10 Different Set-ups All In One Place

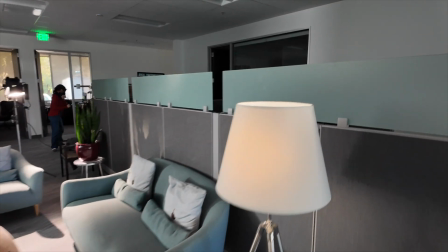8:10 And last but not least,
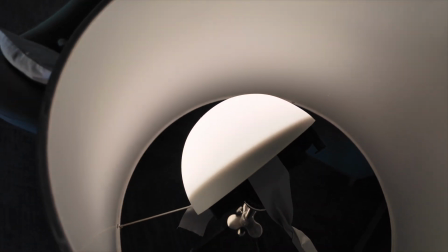8:12 the glow inside the Practical in the background was created with an Astera Hydra panel inside a DMG dome.
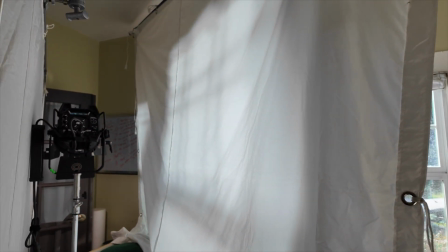8:21 The second half of this day was in a private home, and we set up in a room that was on the small side.
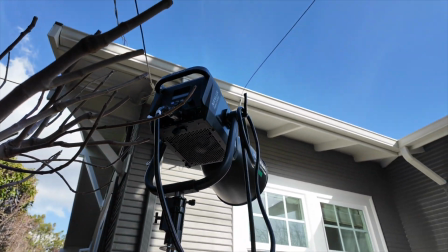8:28 So we broke out the 2400B and shone it in from the outside.
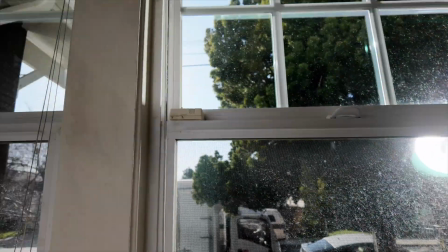8:34 Powered it with the dual amperage cable, and we double broke it inside.
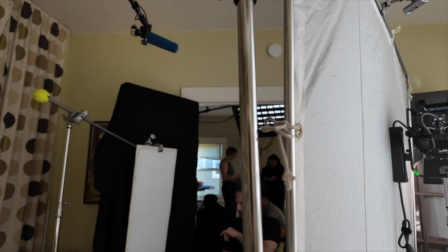8:40 Inside we had a similar matte backlight and popped a 675 with an Anlite spot mount to bring up the background.
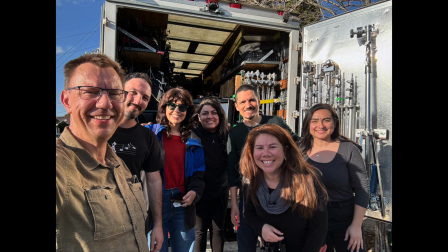8:47 A great group of folks pulling together to build a good story from many voices.
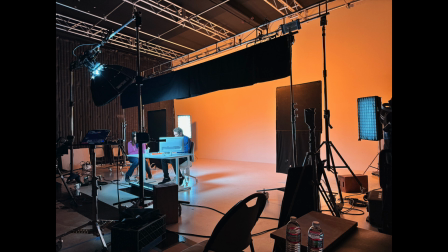8:54 Here we are on the small stage at Meets the Eye,
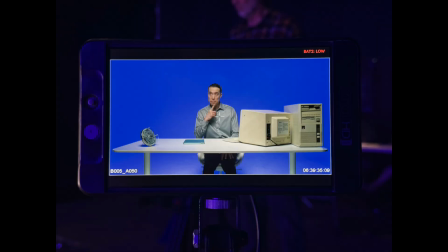8:59 differentiating different parts of the story with bold colors and adding some gags for humor.
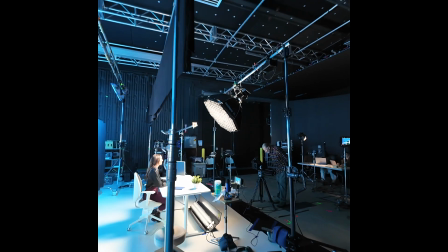9:05 We keyed frontally with a 900C into a DOP Choice Rabbit Rounder 3-foot Octa,
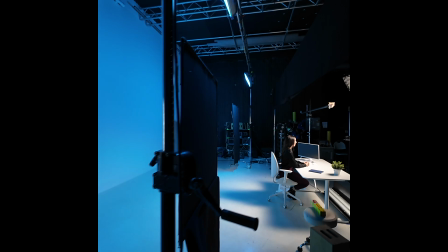9:13 edged with 2 Kineflow Maxes, and brought up the colors with 2 Airy Sky Panel S60Cs.
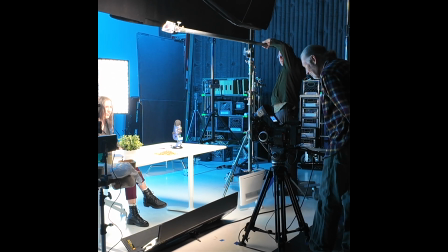9:21 The spaghetti gag was fun to figure out on the fly, and then get the timing and positioning of the dump just right.
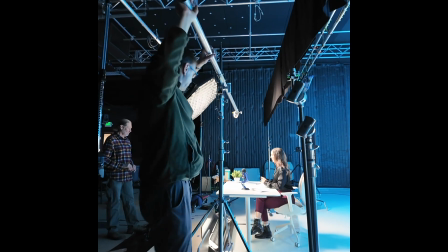9:30 The main thing was to make the turn nodal. I used the center ear of a Menace Arm rig and attached a speed
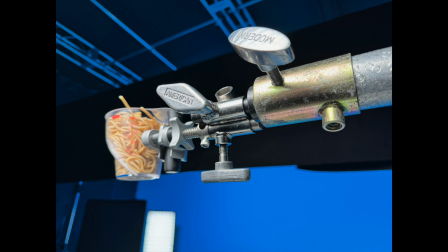9:38 rail to junior receiver at the end of the pipe in order to grab the measuring cup.
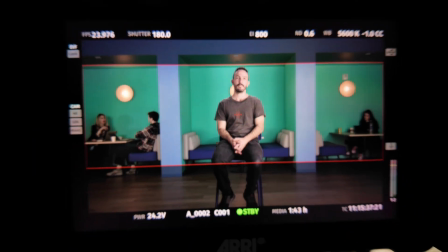9:43 Good times. Here's another interview setup. again with Ariel kind enough to sit in.
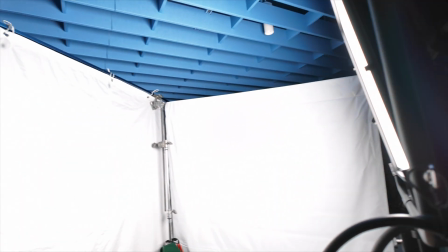9:51 And again, we keyed with the Nanlux Dyno 1200C and flew in a Kinoflow Air as a backer.
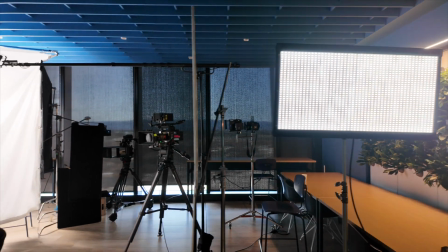9:59 To bring up the background, I threw up 2 Kinoflow Air Max units, but did not add their modifiers.
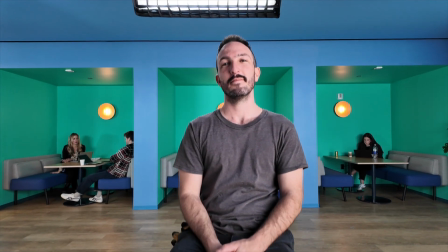10:06 They worked fine raw at low output to bring up the background just enough, but not too much as to take attention away from our subject.
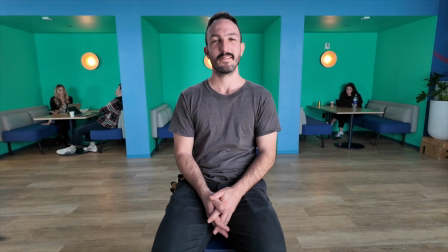10:14 We also had a 4x flop for a fill. The shot had a very Wes Anderson-like feel.
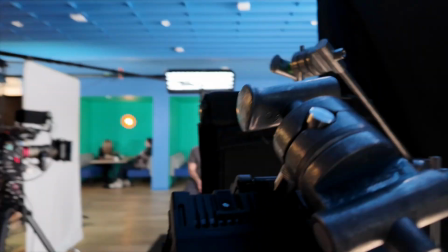10:20 We used an iDirect and provided an Astera Hydra panel for a slight pop on the interviewer.
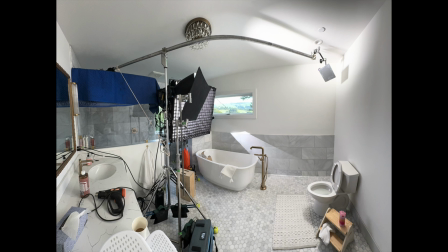10:27 This is a bathroom we lit recently. We wanted a nice soft push from the window side, left of frame,
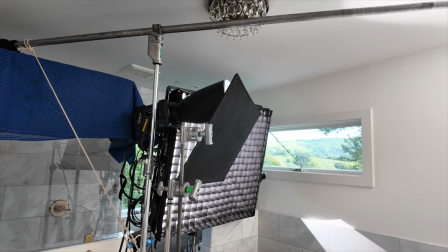10:33 so that came from the F600 buy with its new grid from Andre of Grip to Order in Ukraine.
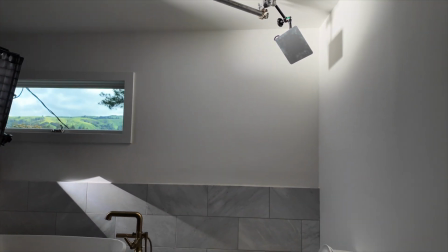10:40 But then we wanted the feel of bright sunlight too,
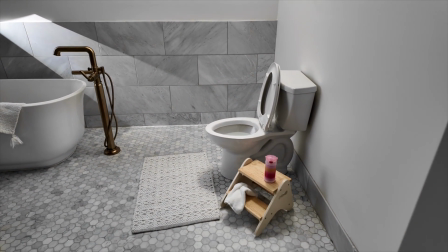10:43 so that came from an unsoftened 60C in a spot mount against the back wall.
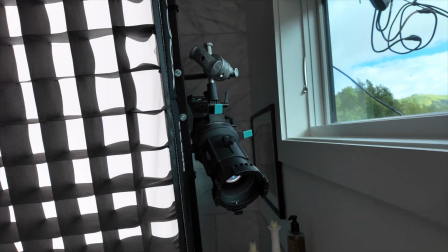10:50 And to add some far side light to the toilet, as though it was coming from opposite the window light on the right side of frame,
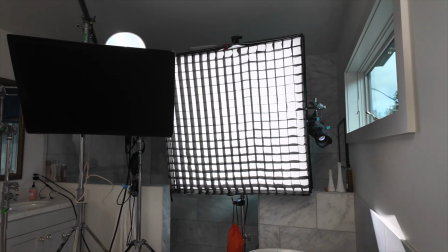10:58 we used a boomed CRLS 25 number 3 lit with a
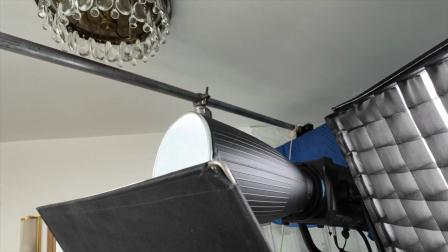11:04 900C and its most narrow intensifier. The young talent that made the shot work looked great.
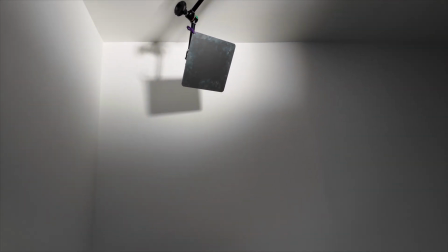11:12 And yes, that is actually a prop toilet.
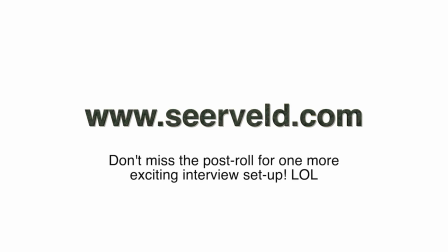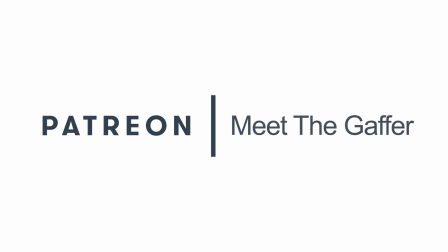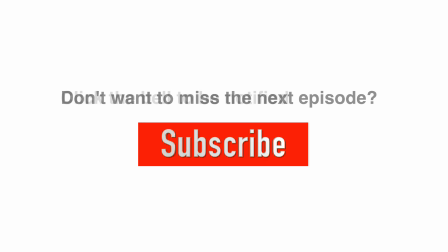And lastly, I put this together for an online class presented to relatively new vloggers to give them a window into the world of lighting corporate videos. Thanks for watching. We'll see you again next time. Just to show you really quickly, here's a setup where we're just doing one interview in this whole day, but we brought all this gear in and we're keying it with
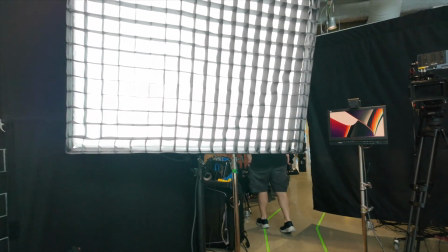11:57 a 4-foot by 4-foot flex unit that is 600 watts, and then there's a backlight, so that's another matte unit, and then there's a little edge light there, but we have a window here, and the window is so bright that we've brought down the shades, and we've also added a little break up here on the wall,
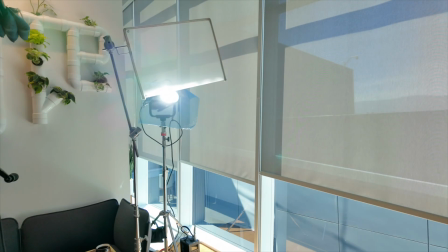12:22 and that is coming from a unit here that has an
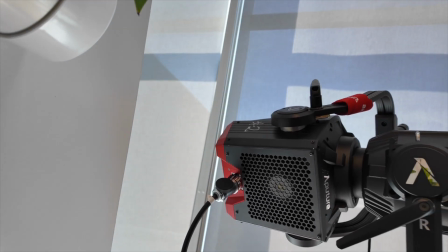12:28 attachment on it where you can put in what are called gobos. Those are breakup patterns.
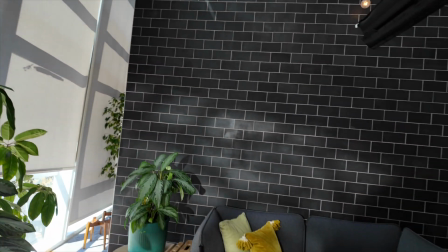12:34 So it breaks it up as though it's, just like an organic, like a tree or something.
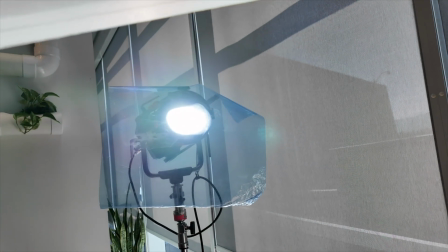12:39 And then we've also put a little blue gel on it to make it cooler because it was too warm.
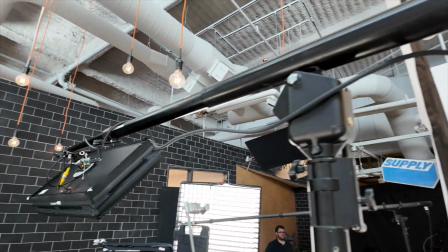12:46 And then this backlight you can see is on a boom and a stand that we crank up.
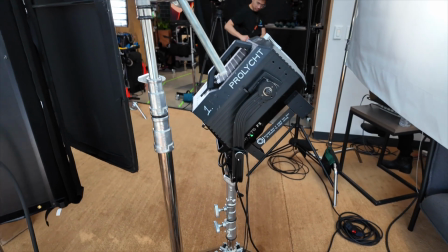12:55 And then there's a bounce light here for a little bit of fill.
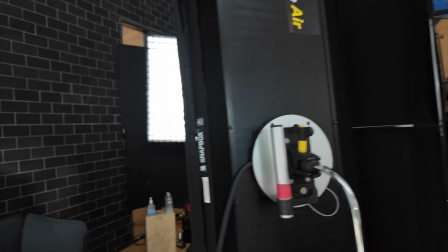12:59 So those are all the units that we're using just for one person's stand-up in this location.
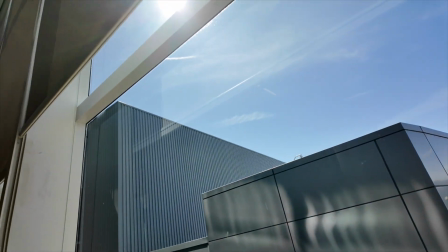13:06 And there comes Mr. Sun. And when the sun comes around, it will bring up the floor,
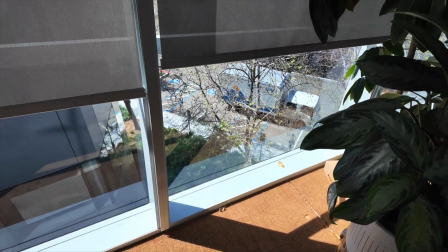13:13 but we're hoping that we have just enough time before it starts creeping up too far.
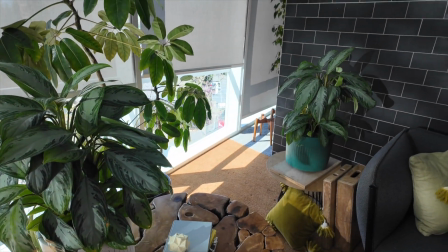13:19 And we're not actually seeing the floor, but we do have 2 angles of cameras.
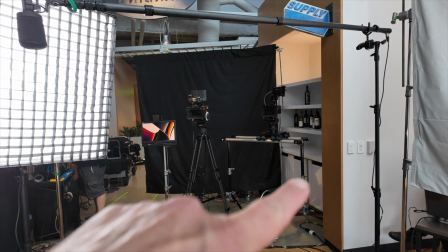13:25 One camera is on rails over here, so it goes back and forth on a little dolly, and then the other one is fixed.
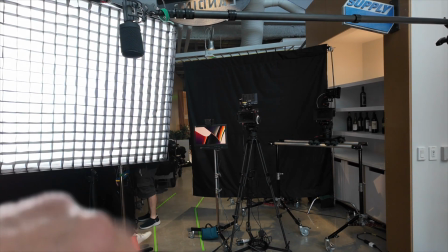13:32 And then there's a teleprompter, and that'll show up on there. So here you can see our stand-in.
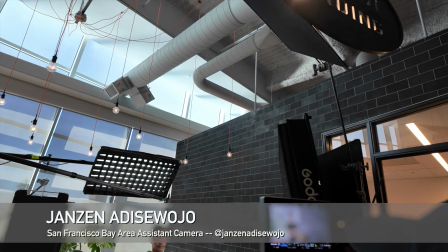13:37 This is the AC Jansen, and so that was the Dana Dolly slider,
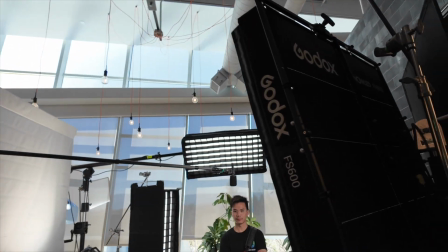13:43 closer angle, and then you have the fixed camera.
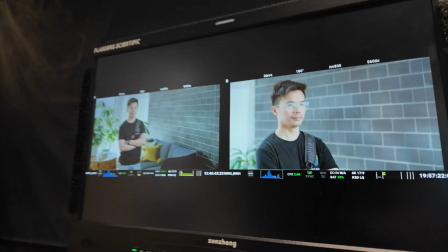13:48 That's the main shot, and here is where the client will stand and look at the 2 shots at the same time.
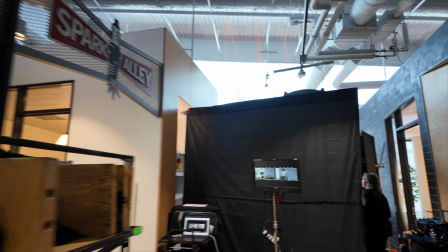13:55 And then all behind that, and we're just at the end of this hall, here is all the equipment.
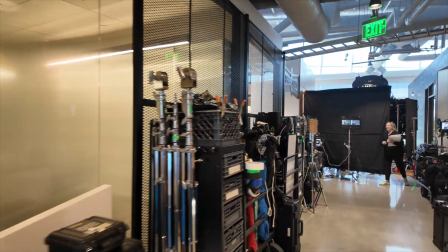14:01 So this is all my lighting stuff here on the left, 3 carts, and then some extra stuff as well,
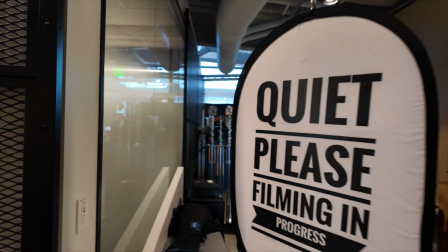14:06 and a nice sign for the folks that wonder what's going on.